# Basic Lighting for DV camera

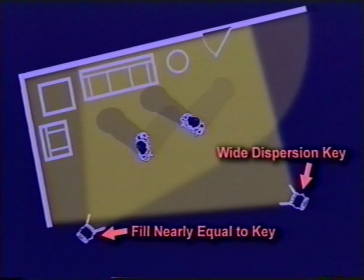2223s
Because the difference between background and foreground is less pronounced, the backlight becomes even more important to provide definition between the subject and the background. The high key setup is usually used in large studios where a lot of people have to move around and still be well lit, like a soap opera or a news set, but it's not used so much in other situations because it has a flat look. Earlier I mentioned that you can use a waveform monitor or a light meter when setting the light levels and setting the camera aperture. But actually the most common way to set camera exposure is inside the camera itself, the zebra display. This is a feature on professional cameras and some prosumer cameras which displays a striped pattern in the viewfinder on high lit areas of the picture. Now, there are two types of Zebra displays, 100 IRE and 70-90 IRE. They're used differently, so it's important to know which type you're looking at. Professional cameras usually have both types, selectable from a setup menu. 70-90 IRE Zebra is most useful in interview settings to properly expose facial highlights.
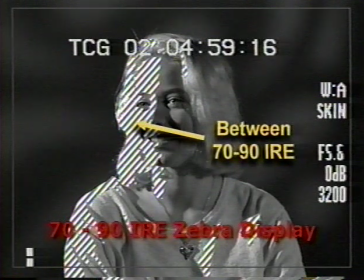2294s
The zebra pattern appears on highlights between 70 IRE and 90 IRE and vanishes above 90 IRE.
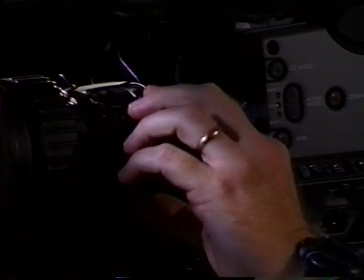2302s
In some cameras, the exact range is adjustable. Since properly exposed Caucasian skin highlights should fall at about 80 IRE,
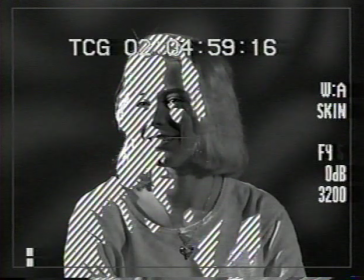2311s
the camera operator adjusts the iris to display a zebra pattern on the highlighted areas of the subject's face.
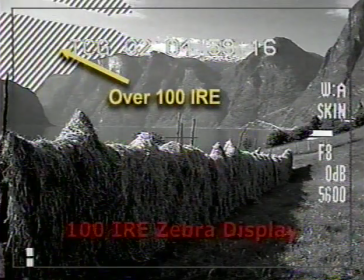2318s
The second type displays a zebra pattern only only on areas of the picture which exceed 100 IRE, the upper limit of legal video. With this type of zebra, the camera operator adjusts the iris until the zebra is visible in highlight areas,
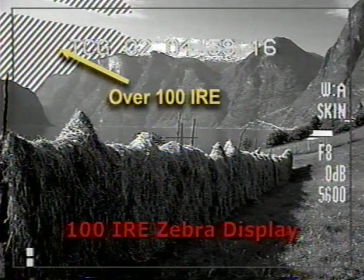2333s
then backs off just a little bit until the pattern just vanishes so you don't overexpose the scene. This type of pattern is more useful for general purpose exposure and exteriors, but less accurate for setting close-ups on faces.
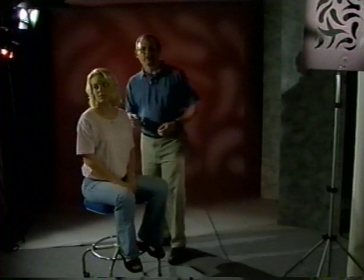2347s
Now that we have the camera exposure properly set, let's play with the lights a little. These Fresnels are fairly hard lights, which means that they cast a sharp-edged shadow.
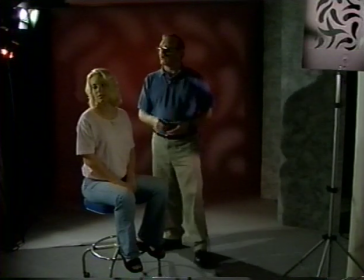2357s
Let's see what would happen if we brought a softbox into this setup. Nice work, Blake! There are two main ways to convert a three-point lighting setup to a soft look. The most obvious one is to replace the hard-edged key light with a softbox. But remember that the diffusion on the front of the softbox is very inefficient,
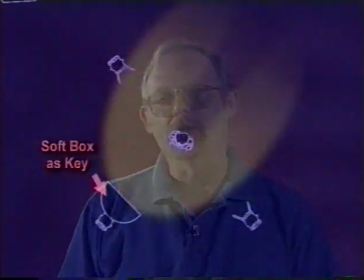2381s
so you might have to replace that 650 watt Fresnel with a 1000 watt softbox.
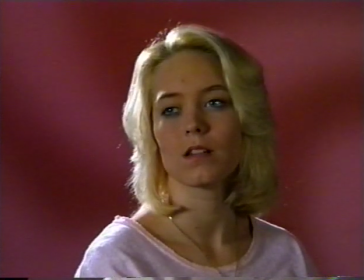2387s
But the look is really quite nice, much softer and richer in feel than the look created by hard lights.
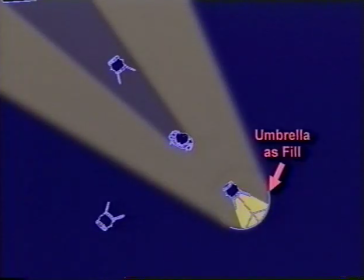2393s
The other way to create a soft look is to have a diffused fill light.
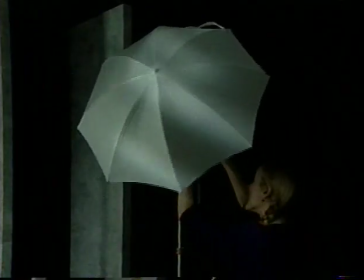2398s
Here, rather than using a softbox, we're going to use a 650 watt Omni light with an umbrella.
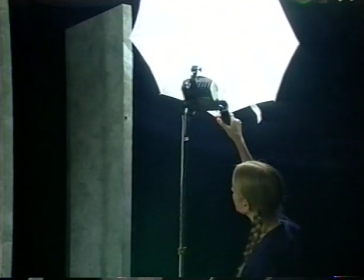2404s
You'll remember that this is an even more inefficient diffusion method than the softbox, cutting the actual light output of the instrument by more than half.
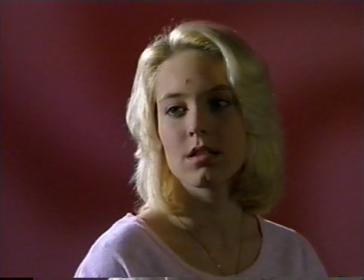2413s
But this is also a nice look, a little more subtle softness than using the soft key light.
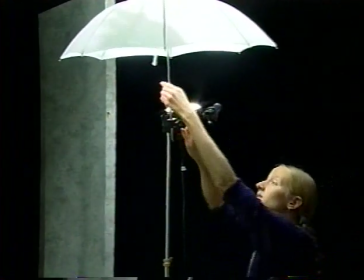2419s
You can get a slightly different soft fill by bouncing the fill light off a white ceiling,
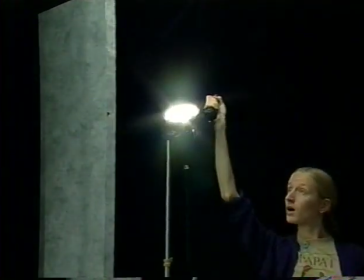2424s
or off a white reflector or foam core board held by a c-stand or assistant.
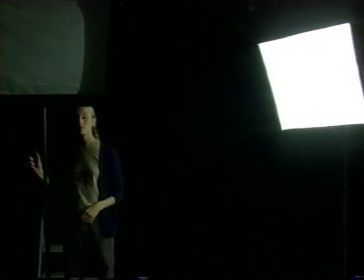2429s
Some shooters even use multiple soft boxes to achieve an extremely soft portrait-like effect for their interviews.
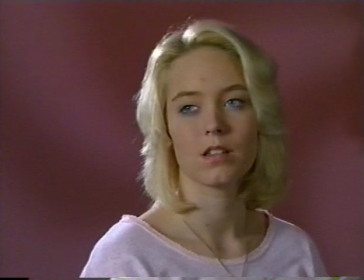2437s
As you can see, this creates a very soft effect, much like a still portrait photographer might use.
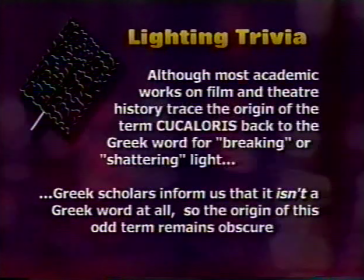2445s
Although most academic works on film and theater history trace the origin of the term koukaloris back to the Greek word for breaking or shattering light,
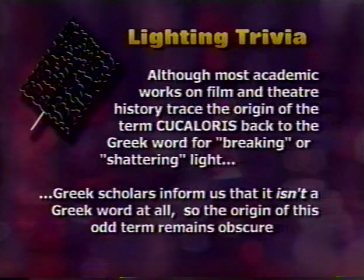2453s
Greek scholars inform us that it isn't a Greek word at all, so the origin of this odd term remains obscure. You'll have to try these various approaches to find the look that you like best. Don't be afraid to experiment.